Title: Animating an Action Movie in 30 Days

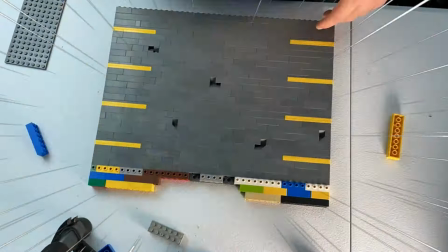0:00 We are officially past the half point in this challenge. Yesterday we started on a set and today we are going to finish that set.
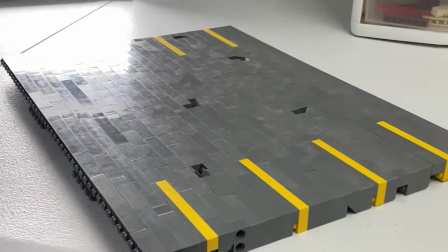0:07 So in yesterday's set we managed to get the ground done, so that's like the parking spaces and the potholes, the ground itself, all that.
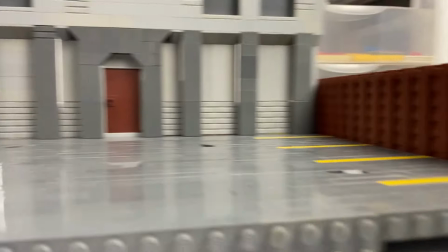0:14 Today I want to finish the facility and get the fence done all the way around the property. And if I don't get it done, I'll just blame someone in the comments.
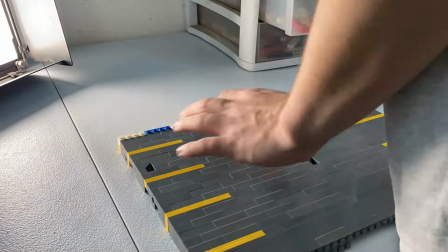0:22 So I started with making a little base for the facility.
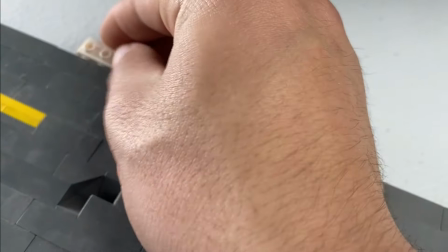0:25 I did end up using these little one-by bricks with the studs on the side and that's going to help hold the structure in place Like I said, you can use sticky tack for this too,
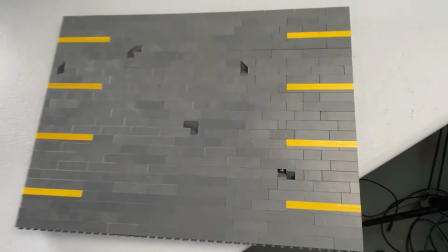0:33 but you know doesn't work as well And now we are ready for the walls now here I'm going for the same style that we used inside and
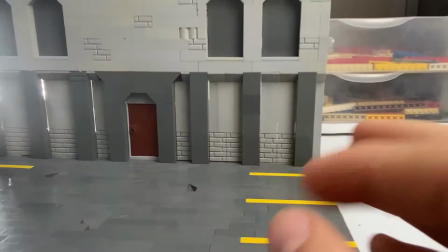0:39 that's the same like colors and depth in the walls and all that same thing We've got the door here The air will break through when he
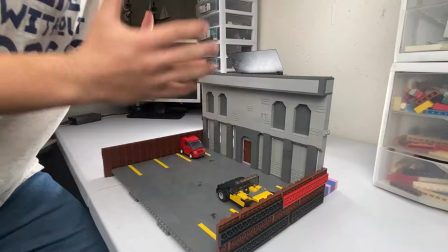0:46 comes out into the parking lot guys I don't know if you know how crazy this is, but we're on the 16th day That's over halfway and think about it We're already here at this scene,
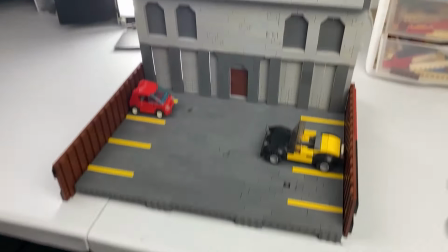0:54 so we can probably add more to the story at this point. And that reminds me, if you have any ideas for this story, you should comment them down below, because we can still change stuff.
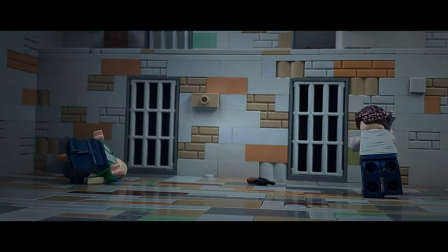1:02 Obviously, we can't change the whole script, but we can change, like, certain scenes. Make them in different locations and stuff like that.
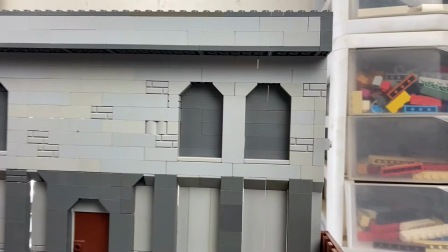1:08 Okay, so now we're getting up to the second story, and I'm just kind of putting whatever looks cool up here. Just some depth in the walls, some dark and light colors up there.
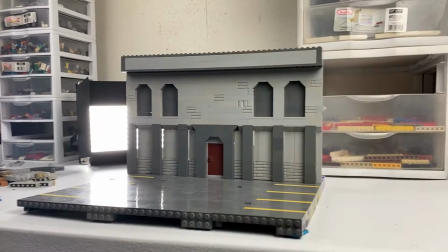1:15 I think it looks good. I put a basic roof up here just to kind of save time. And then finally, I did put the fence all the way around the property.
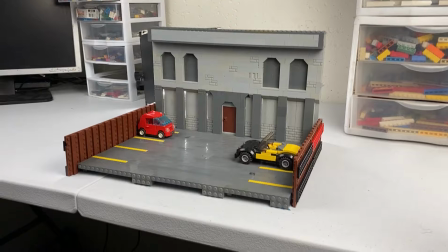1:22 As a finishing touch, I put some cars there, and I think Eric might steal one. Not sure about that yet.
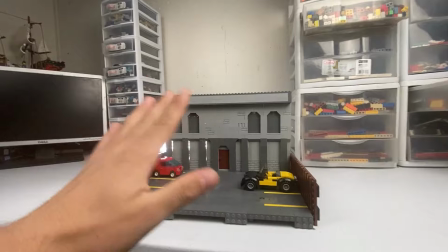1:27 But there's the set, guys, and we have one more thing to do. Can anyone think of that?
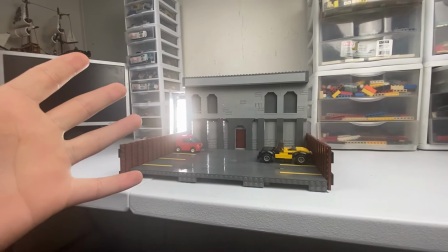1:32 What is that thing? Come on. Come on. What do we got to do for the camera? We got to put a background.
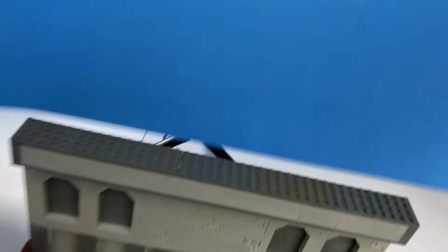1:39 You know, sometimes I feel like I'm talking to myself. I usually use this blue background if I'm doing outside scenes, like if it's light out.
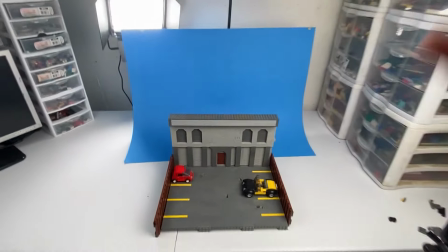1:46 So there we got our background in the shot. I'm thinking maybe add some mountains back here. Yeah, perfect.
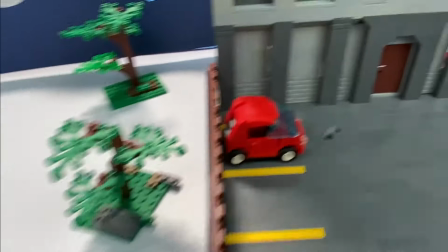1:51 And let's add some trees to some bigger ones and smaller ones that'll create some distance Think I've got the lighting pretty well adjusted and with all that it looks pretty good I think it's ready for the first shot.
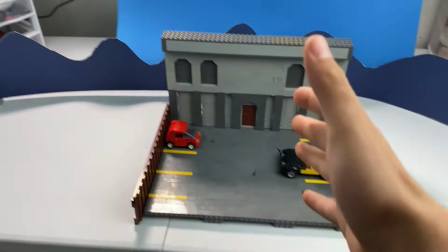2:00 So for the first shot I think we should have it start at the door He breaks out and then the camera zooms out to see the whole set
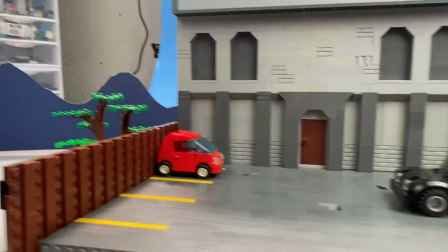2:06 the whole background everything now I know there are a few of you out there who have been wondering about camera movement And that's what we're
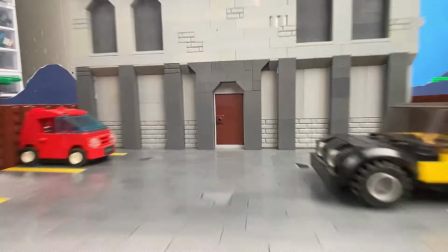2:11 going to be getting into in the next video So you guys come on back tomorrow and we are going to be talking about just that.
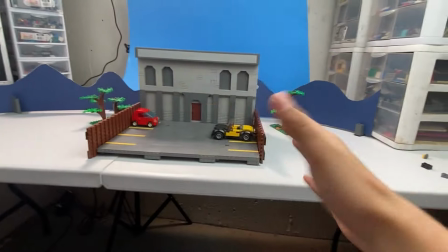2:18 All right guys It was fun having you back. I'll see you tomorrow. Have a good one. Keep on brick filming.
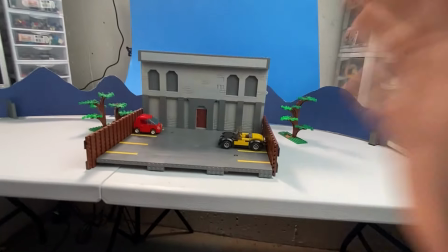2:23 Bye